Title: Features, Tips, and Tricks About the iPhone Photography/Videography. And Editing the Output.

But if you are interested in using an advanced camera app like Filmic Pro, where you have full control over your camera, then I highly recommend you check out this video where I explain how it works in detail. So the camera settings I will be using is 4K 60 frames per second. 4K has more detail and allows me to crop in. And this is really important since I'm filming myself and therefore might not get the framing right all the time. If you don't have 4K 60 frames per second, you can also go with 1080p 60 frames per second, but keep in mind that you won't have the flexibility to crop in that much, so be careful with that. Make sure to enable grid line so that you can set your composition correctly. Speaking of composition, the rule of thirds is one of the basic rules and easiest to get started with to create a strong balanced image.
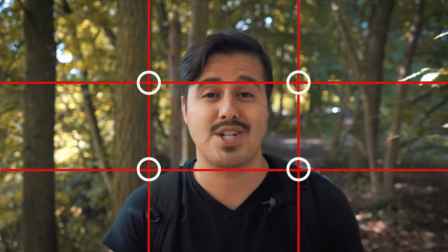(4:57)
You simply want to enable grid lines and place your subject on one of the four intersection points.
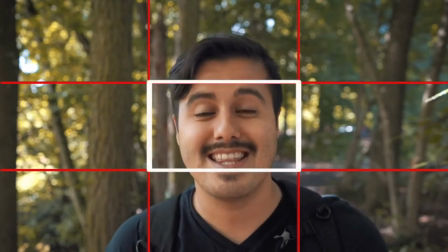(5:03)
Avoid placing your subject in the box like now. Although placing your subject in the middle can create a strong composition, doing it too often can make the shot look very boring. Keep in mind that you don't always have to use the rule of thirds. It's really here to guide you to create a dynamic composition in your video.
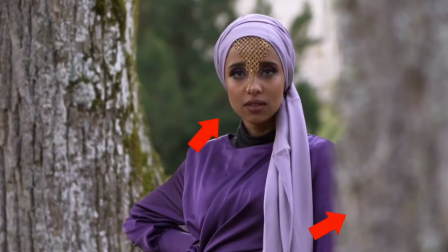(5:22)
Another important part of composition is that you have a strong foreground, mid-ground and background to add a sense of depth into your scene. Think of it as layers. In terms of shallow depth of field you won't get that much on a smartphone, meaning that the subject is in focus and the background is out of focus. Now there is a way to achieve a really shallow depth of field on your smartphone is to get really close onto your subject. That would work. Focus and exposure. The video option on an iPhone are somewhat limited compared to a video app like Filmic Pro, but the small amount of adjustments that you can make on your iPhone's camera will still enable you to do important things.
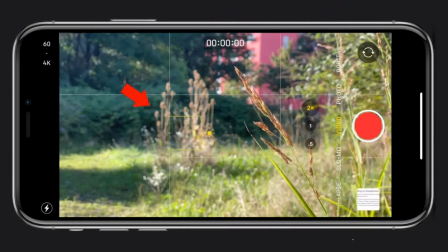(6:01)
Now setting focus is pretty easy on an iPhone. Just tap where you want to set the focus and it will automatically do it for you.
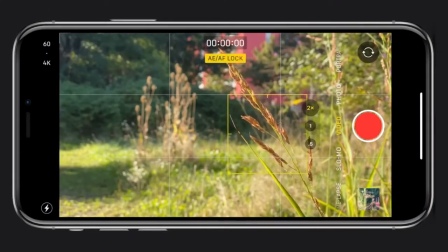(6:08)
To get a little bit more advanced, I like using the AE and AF lock for locking focus and exposure. AE stands for auto exposure and AF for auto focus. Keep in mind that you can't separate these two. For that, you would need an advanced camera app, but for what we're using it for right now, this should be enough.
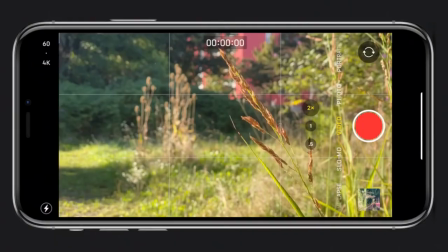(6:27)
Now let me show you how you can lock your focus. Frame the subject and tap the screen to select your focus point. Hold your fingers down on your focus point for a couple of seconds and a small yellow box will start to flash with AE AF lock appearing. Your focus is now locked.
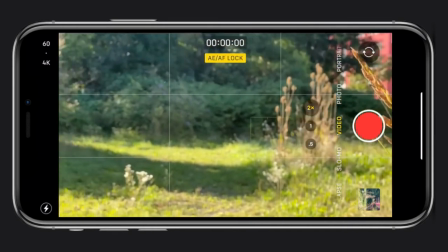(6:45)
If you reframe to something else, you will see that it's out of focus. To release it, tap elsewhere.
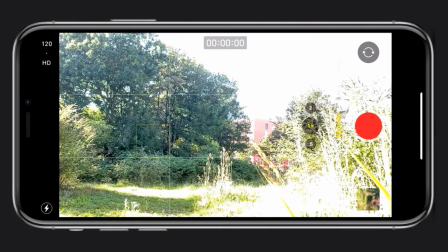(6:51)
To lock your exposure, again, you want to frame the scene and tap on the area of the image that you wish to auto expose correctly.
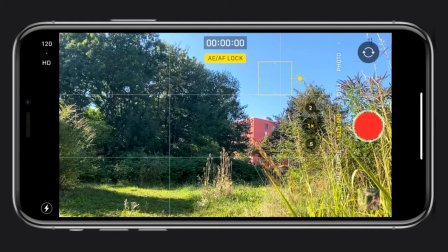(6:58)
You should now see that the brightness of the image has been adjusted to the point that you have selected.
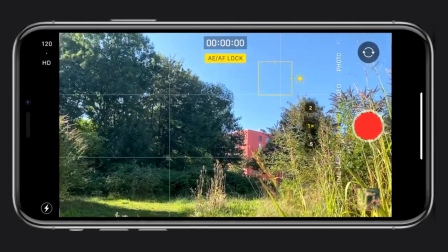(7:03)
You should be having a perfectly exposed image now. If you reframe to a brighter area, you will see that the exposure won't change. Another useful feature that is important to know is to manually set your exposure. This comes in handy if you want to reduce noise or simply want to correct your exposure because you're unhappy with the auto correction that has been made on your smartphone.
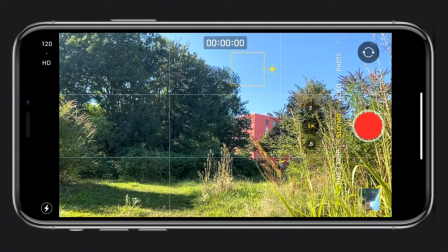(7:24)
So to manually adjust your exposure, tap on the iPhone screen on the point of focus, you will see a yellow box appear with the Sun icon.
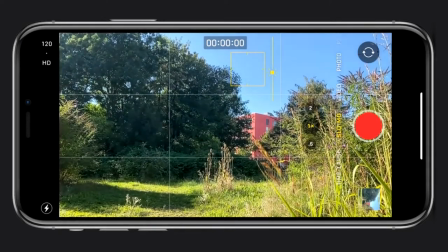(7:33)
Move your finger up or down the screen to brighten or darken the exposure. Alright, let's move on to movement. Most smartphones have optical image stabilization that that will compensate for the hand movement.
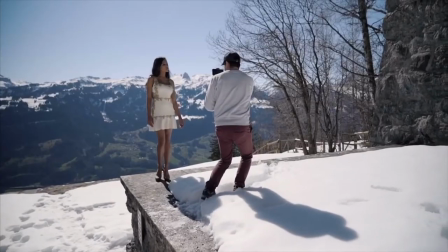(7:44)
To even get smoother shots, make sure to have your knees slightly bent and your feet roll when walking.
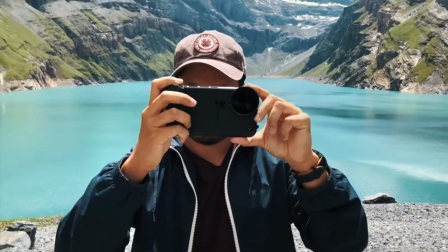(7:51)
Also hold your iPhone with both hands and keep whenever possible close to your chest.
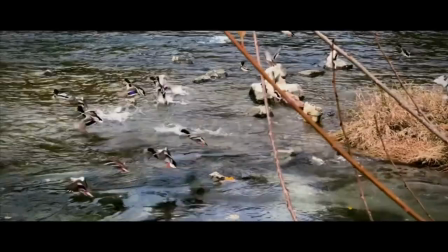(7:56)
Really move with your whole body instead of using just your arms. Because we're recording in slow motion, this will also help make the video look more smoother.
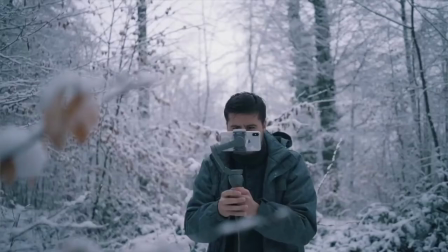(8:05)
Now I prefer using a gimbal because it allows me to be more flexible and I can really create dynamic shots with it. But since I want to keep this video low budget, I will just be using my tripod and some handheld movements. So I hope you digested all of that information. Now we're gonna get into the behind the scene and shoot the video.
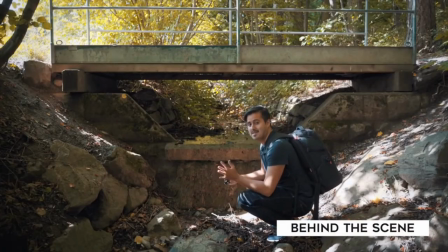(8:26)
So we're gonna start off here with our establishing shot.
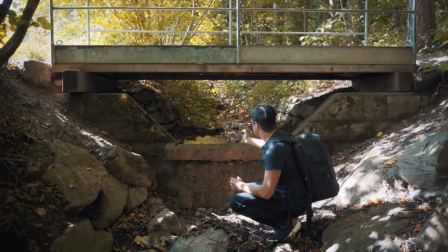(8:29)
And what I'm gonna do is pull the camera upwards to reveal the nature's beauty.
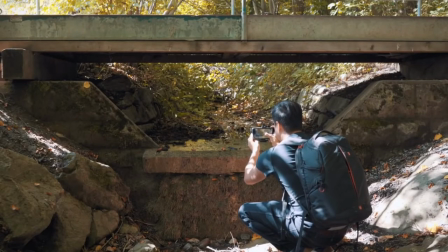(8:36)
So I'm gonna set the focus first and then lock it. And then I'm gonna create this revealing shot.
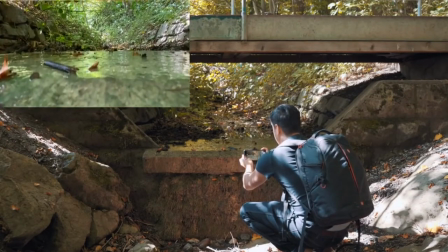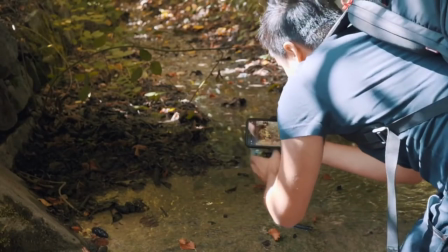(8:48)
So there's a nice reflection going on here. And I think this is gonna look great for a nice closeup.
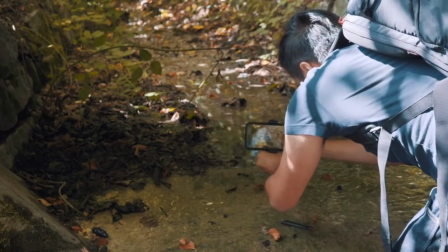(8:55)
So I'm gonna use the tele lens for that. I'm gonna set the focus on the reflection, lock it, and action.
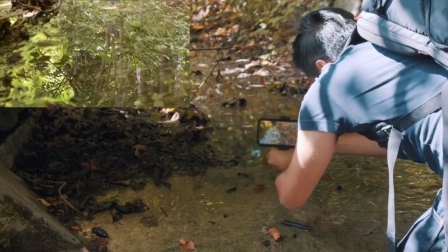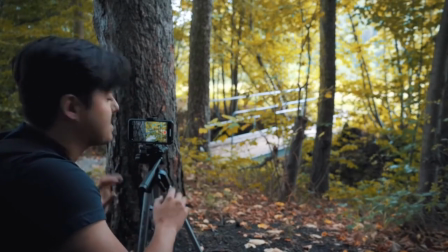(9:09)
All right, so I set my tripod over here. I'm going to get a medium shot of myself walking over that bridge.
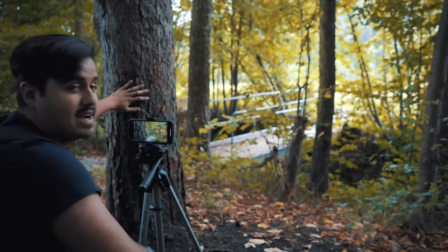(9:16)
I have some nice foreground with this tree.
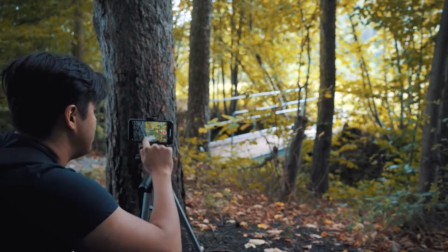(9:20)
And I'm going to set my focus on the bridge and then lock it. And I'm going to push down the exposure just a little bit and I'm going to start recording.
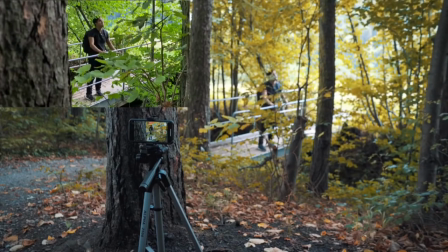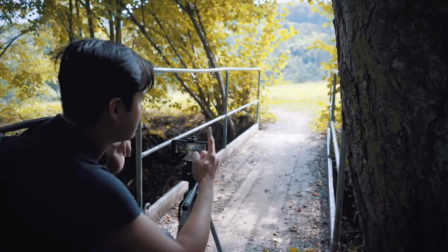(9:41)
So I think this shot would look great because of the leading lines, giving it a nice symmetry.
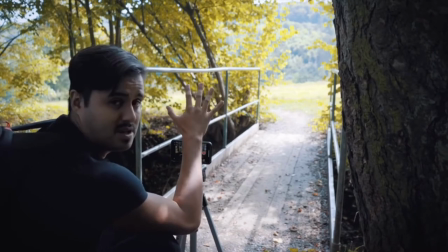(9:48)
So I'm gonna set the exposure on the sky to preserve those highlights and lock it.
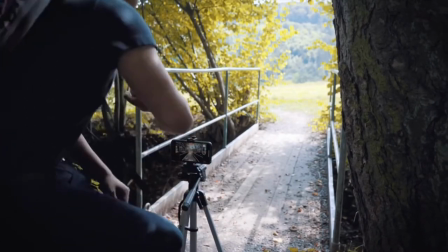(9:54)
So let's test it out.
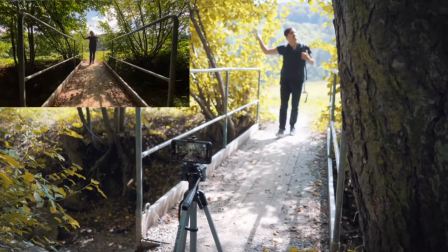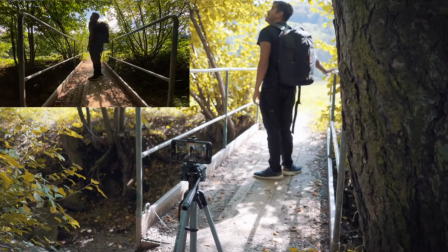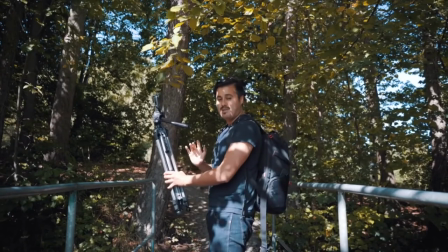(10:05)
So for this shot, I'm gonna use the tripod to film myself and create some movement in it.
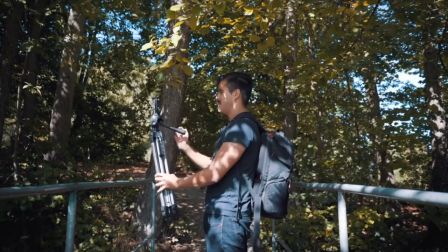(10:11)
So I'm gonna switch to the front facing camera so that I can see myself.
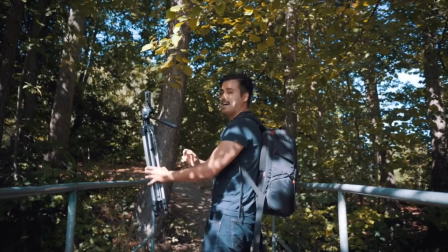(10:16)
And just as I gaze at the leaves, I just turn the tripod around me.
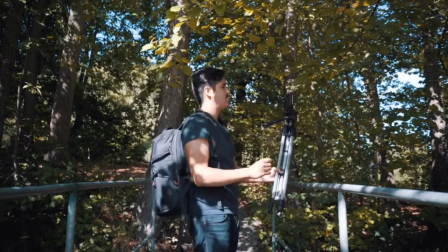(10:24)
And I think that's gonna look great. So let's try it.
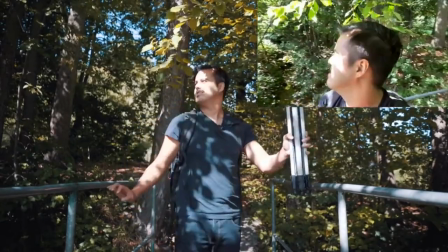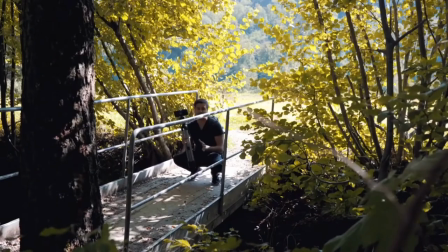(10:34)
So I'm gonna film myself walking. I'm gonna use the tripod again and put it upside down and angle it so that my shoes are in the frame. And for that, I'm gonna use the ultra wide lens. So let's go.
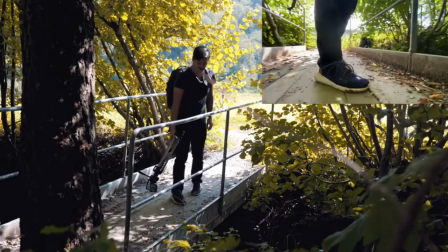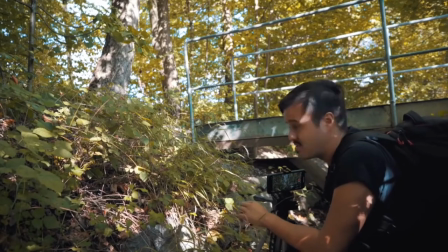(10:54)
So I think this would be an interesting angle as well.
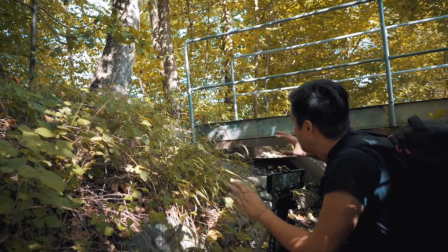(10:58)
As I said before, I want to get for every sequence, different angles.
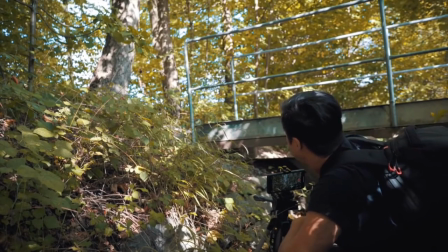(11:04)
So I have a little bit of foreground. these leaves and I'm gonna walk across the bridge again
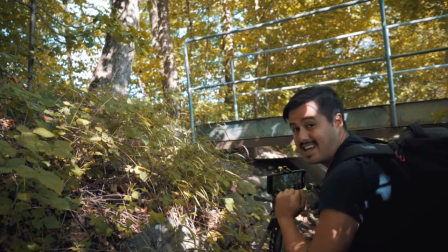(11:11)
and this is gonna create a really dynamic shot. Start recording.
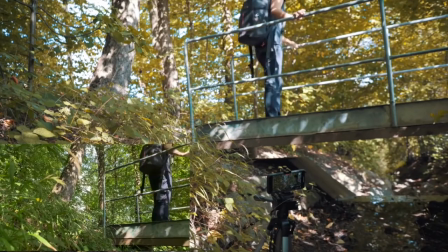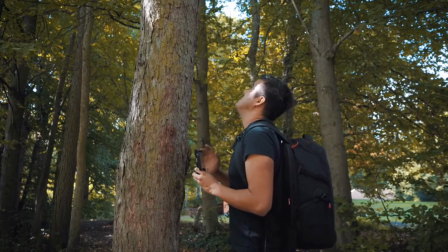(11:25)
So now I'm gonna get a shot of this tall tree also because of this leading line
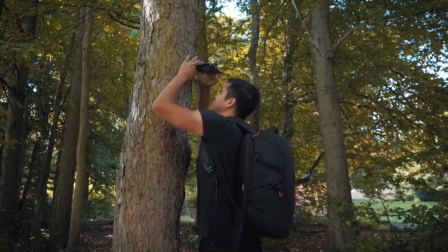(11:32)
and I'm gonna film it like this in a circular motion using the ultra wide lens.
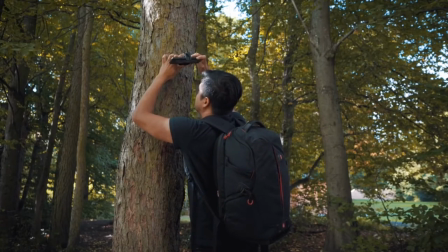(11:40)
Let's see how this looks like.
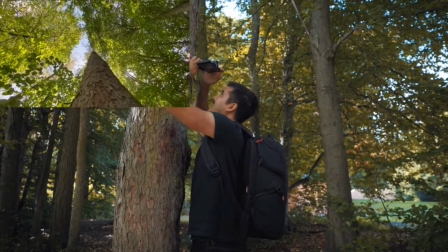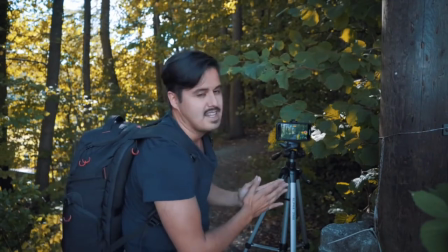(11:47)
The next shot will be from a different angle, like a continuous shot of the previous video.
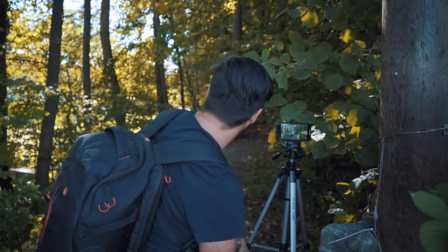(11:54)
And again, I have some leaves here in the shot and I'm just gonna walk across the bridge again along this path, start recording.
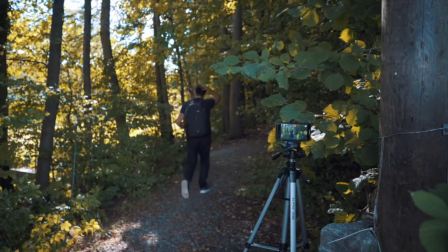(12:03)
And of course there is also some acting involved.